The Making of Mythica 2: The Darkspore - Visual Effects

All right, I am Chris Wells from Blue Fire Studios. I'm one of the effects artists on Mythica.
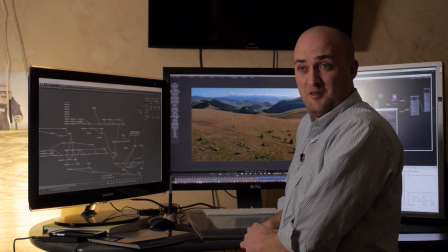So I'm going to go over how to do an army and how to attack a castle.
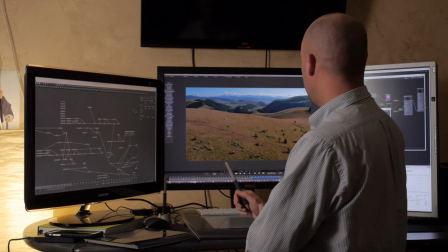So this is the first plate.
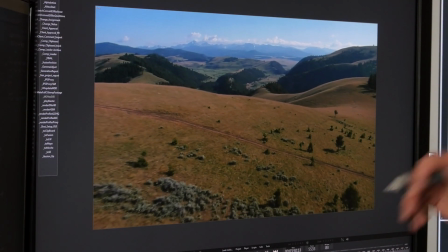This is the plate that we got, and it's just some beautiful footage flying over mountains, pulling back over mountains.
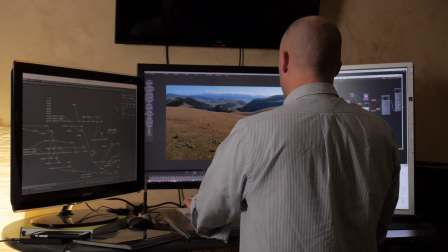It's actually played in reverse. So the first thing we need to do is go in and get what the camera is actually doing.
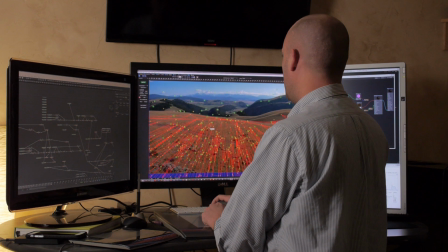That's called match moving or tracking the shot, which is what we're doing here.
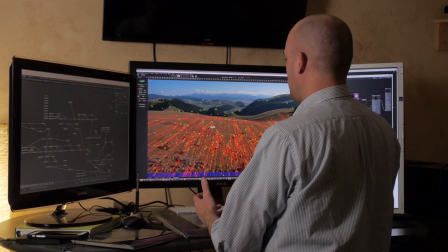So to track and match move a shot, you essentially track a whole bunch of 3D points.
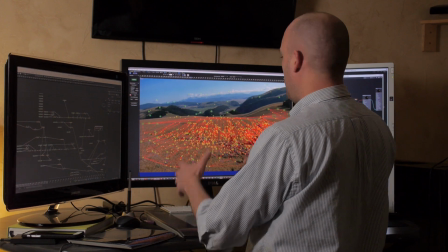And once you've got all these points, how they move relative to each other,
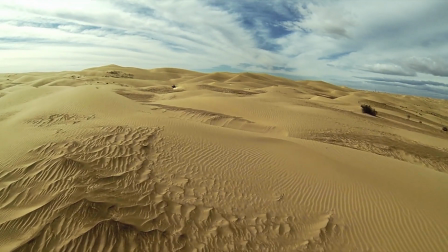it's called parallax, determines where the camera is moving in 3D space.
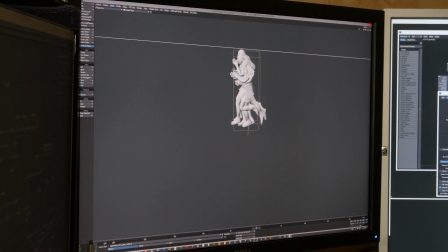Now, when you're building an army, it's a little tricky to animate, in this shot, 2,500 people, right?
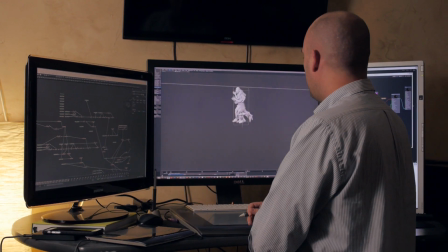So that makes it a little hard to go through and animate each person. So what we actually did is we did motion capture.
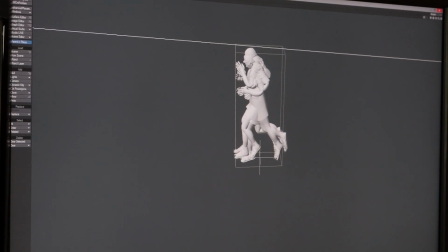You can see these guys that are all on top of each other here, and we actually only had 5 people.
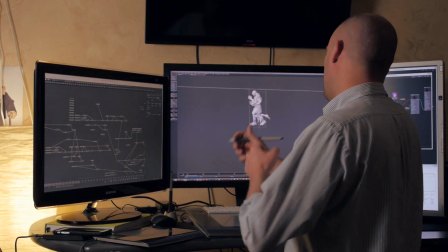We did a motion capture cycle of a guy running at a different speed,
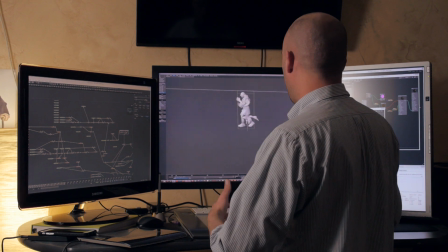and 5 different variations on the speed of someone running. And then we take those 5 people, and we essentially
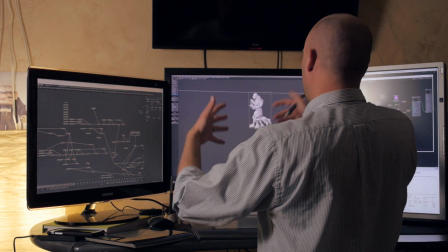offset it and slide it around so it feels like more and more different people.
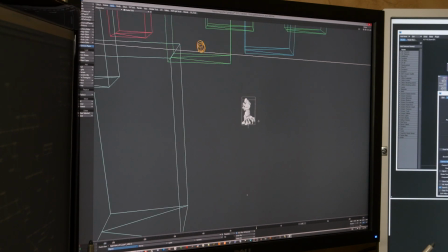So when you see this, when you go back out, now suddenly we have
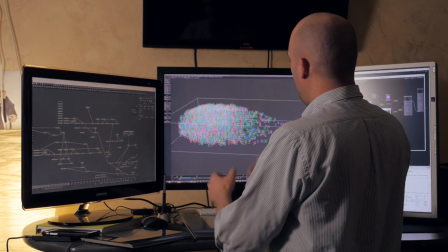2,500 people marching down this hill.
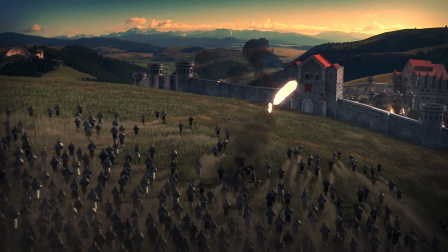Now the other thing that's interesting, when you get crowds of people moving together, they interact and move together in a very unique way.
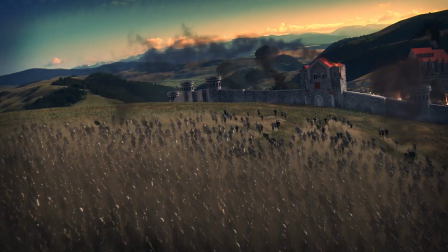It's not all just lined up going down the hill.
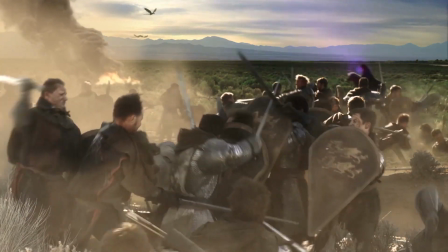What it is they kind of bump into each other and kind of follow each other, and that's what's known as essentially flocking.
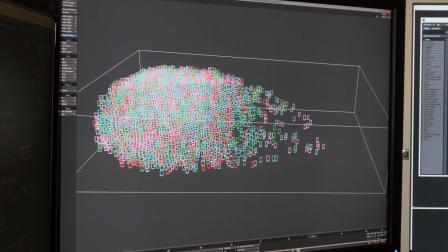So it may look like just a whole bunch of boxes rolling down a hill as we play back it, but you can see they have different speeds.
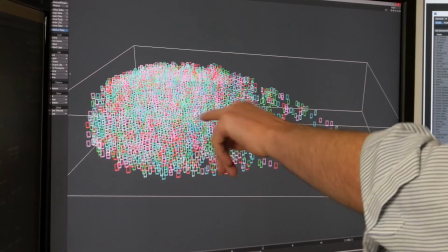Some of them are clumping together, some of them are bouncing. There's actually catapults here.
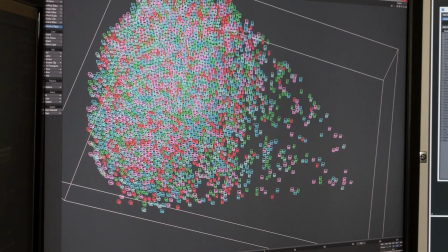If we go to another view, see how they're walking around these spots?
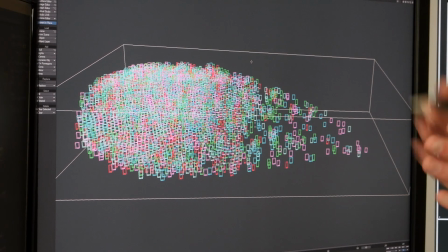There's actually catapults there that I'm directing them, and I'm saying, don't run into this, go around it.
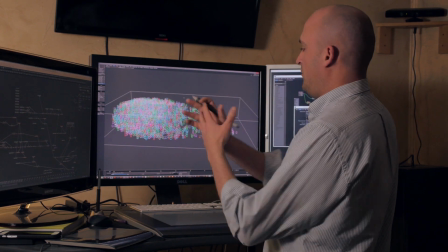And so it's this big flocking simulation of people pushing off each other and guiding each other and matching each other's speeds,
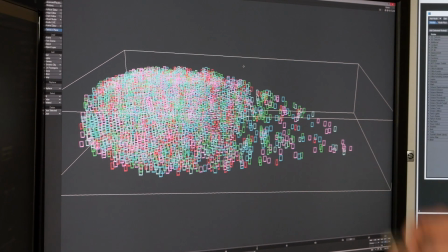and then going around things and going down this hill. And that's what makes it feel very organic.
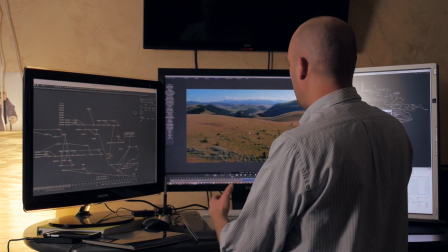One of the other interesting things in this shot is, as I started laying this stuff in, the footage wasn't actually that great.
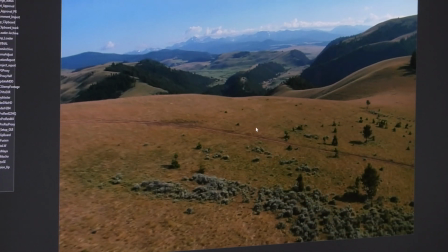It was kind of mushy and blurry up here. And so when I started doing the shot, I actually ended up replacing all of that.
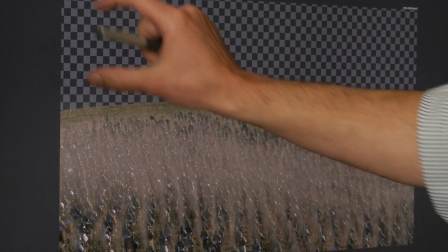So when you see the final comp, the only thing that's real from the plate is the horizon line of mountains.
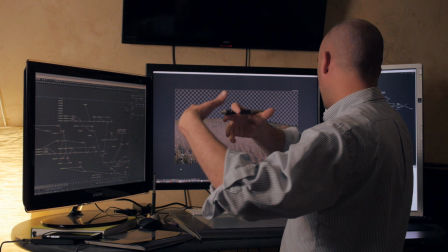So here it is. I did 2,500 agents running down this hill.
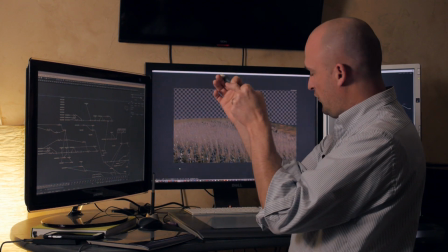Then I went through and said, each one of you agents, kick up a dust trail.
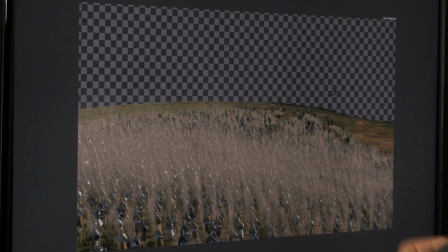So you can see in here where each one is going through dust, and it feels very much like this organic army that many people, it's going to kick up a lot of dust while running down this hill. So there's other parts that are interesting to the shot.
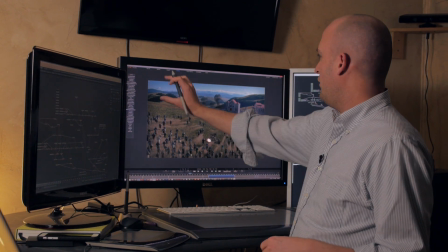So as I told you, this is all completely digital. The only part that's the actual plate is this section right here.
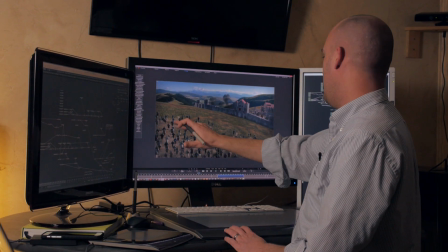So I went in, have these guys, and you can see the catapults.
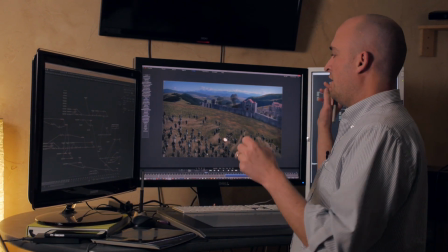That was one of the things we really wanted was, they're taking over the city, they're attacking it, they're throwing everything at it.
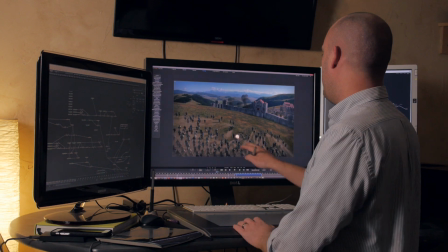So we modeled up this, textured it up, and then started just launching things.
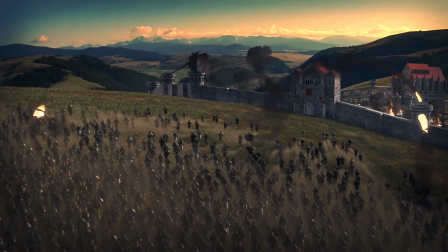But anytime you do something in CG, you have to make it.
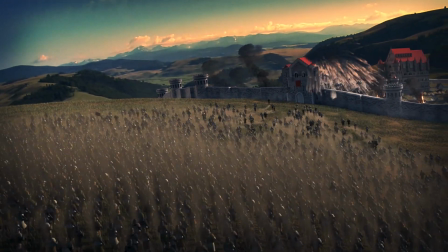So I was doing this, and I got one of my renders back,
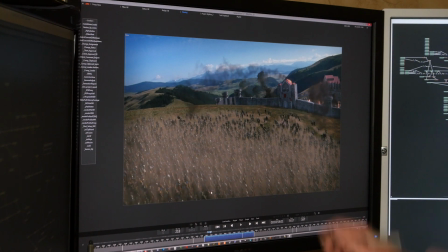and one of the elements was slightly lower than anticipated and went right through the corner of this gate here. And I looked at it for a while and thought, oh, okay, I got to re-render that, move it up a bit.
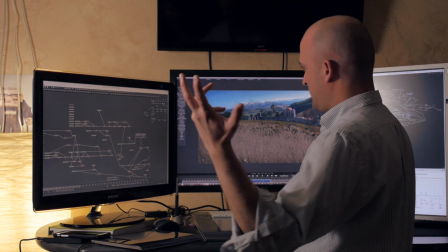But I really like the idea of just blowing apart the side of that thing.
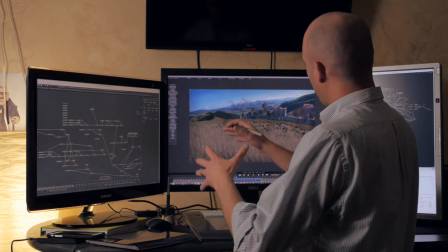So I spent couple more days and went in and modeled some of that geometry on the side, put it in, and
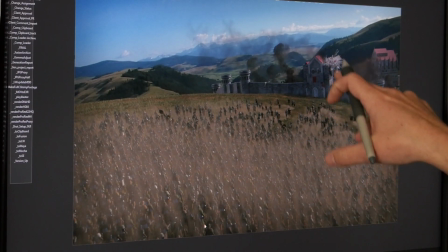you can't really tell that much, but there's actually layers of bricks and chunks of rock and stuff,
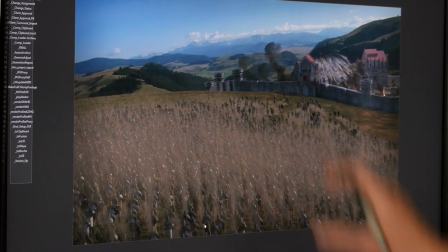so that when it breaks up, it's just this huge amount of debris, because there's actually bricks in there that got knocked apart.
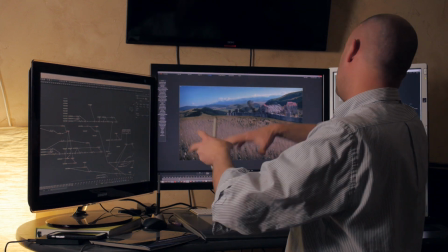So I went in and put some more time into that, so it knocks apart and trails of dust and stuff,
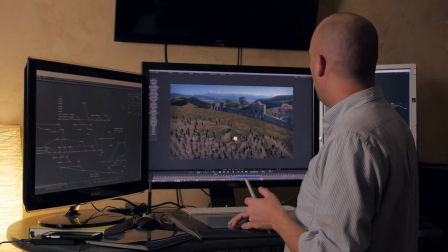and then the big chunks bouncing off the wall, and that really helped sell it as far as they're in danger,
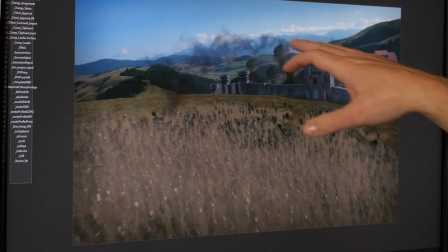right? Their village is being burned. Big thing blows it apart.
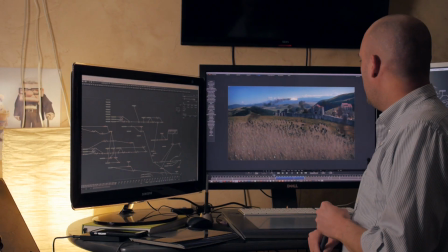Like, these guys are coming to destroy these fellas. So to summarize, to build a shot like this, you need a good plate,
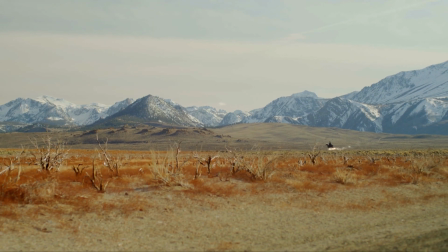something that you can put everything into. you need to get the 3D camera position of that plate.
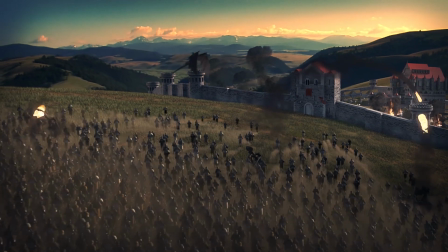Then you need to build in all these different elements. So you have a foundation of here's what the ground looks like, populate it with grass and rocks.
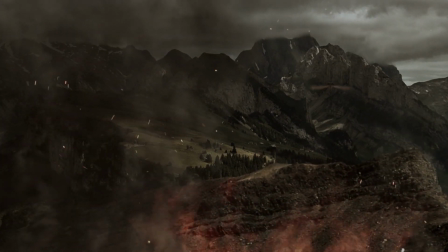Here's what the village looks like. Here's what the castle looks like. And then you need to start layering on the motions of the characters.
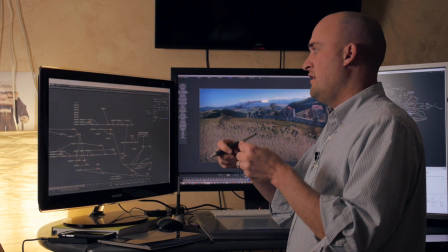So the motion capture, and then you need to define and express mathematically how these things will flock and how they'll interact together.
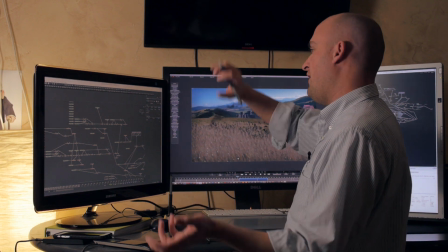And then simulate all the fire and all the destruction, build up all the destruction.
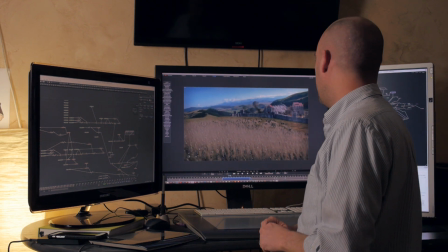And in the end, that will give you a very fun, exciting shot.
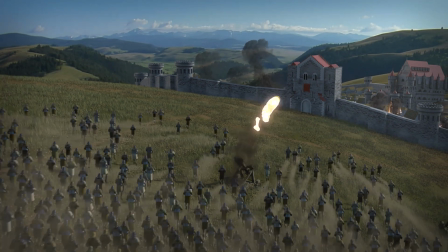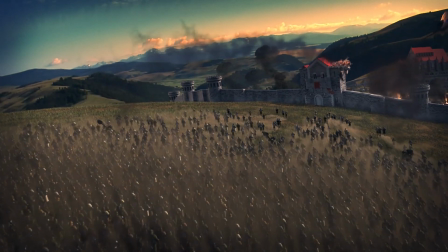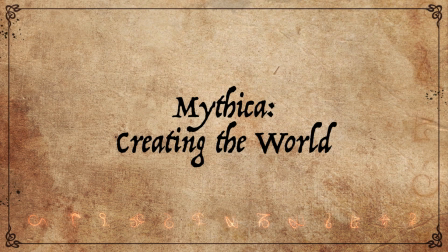I'm Rob Field. I'm a compositor here at Bluefire, and I was tasked with getting the some of the 3D environments and just virtual environments for Mythica put together. So I just want to talk quickly about how we handled that. Obviously, the film had a tight deadline, and so we had to come up with ways of trying to make the environments look good, but also be able to be put together very quickly. So we knew that we had to make this location.
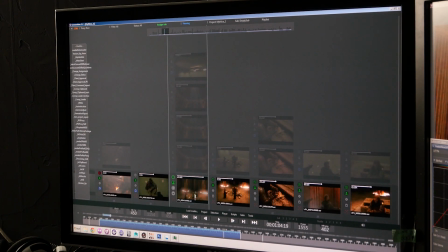It's the Necromancer's tomb. So here it is in Maya.
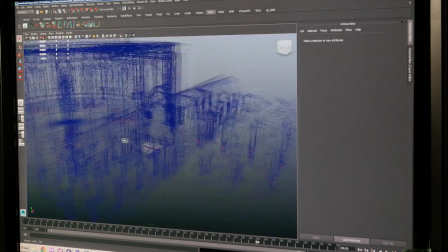As you can see, it's a fairly extensive set
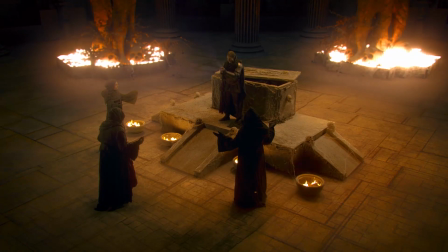that should provide something interesting for us to look at no matter where the camera happens to be facing.
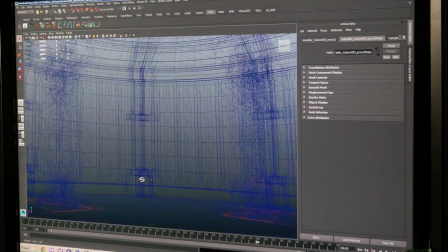These little pixelated things are the statues that you'll see in a moment.
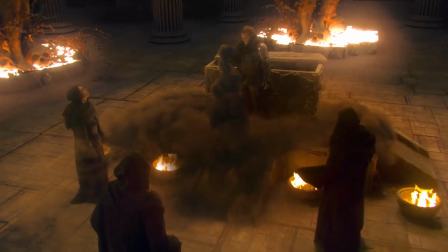And those are proxies in order to save on memory.
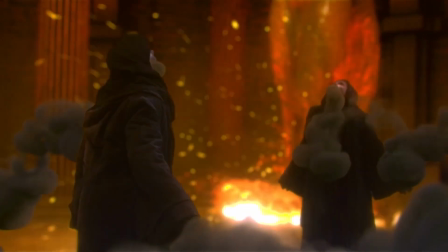This is why you can't see the detail there. So we set up the environment in Maya, then we textured it.
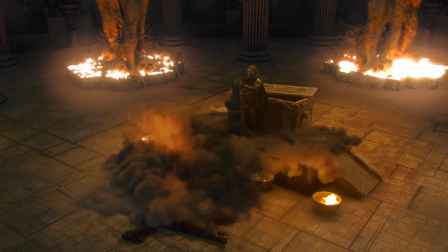And then for each shot, we would go in and track the shot so that we can identify how the camera is moving and have our 3D camera, if necessary, move in the exact same way. So this is the introductory shot for the Necromancer's tomb environment. As you can see, the camera is on a crane, and it kind of lifts up as it tilts down. They ended up deciding they didn't really want that move, and so we ended up having to do a 3D move on top of this. But we had to start off by tracking this move, and as you can see, there's the track.
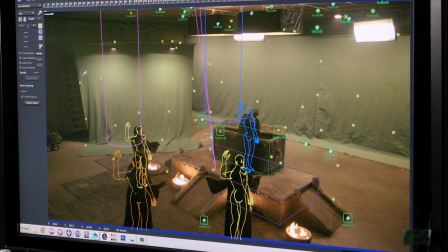The computer can figure out the location of the camera by following all these various little points in the scene, and then triangulating from those back to the location of the original camera.
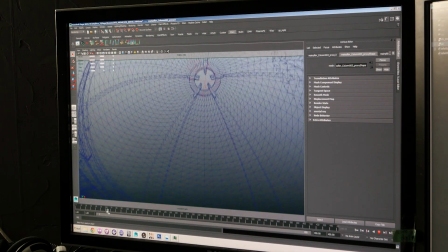So for this shot with the full 3D move, we redid the camera move based on what we had captured. So from here on down, this whole segment here is an entirely new move. And then from here, if it transitions into the real camera's motion.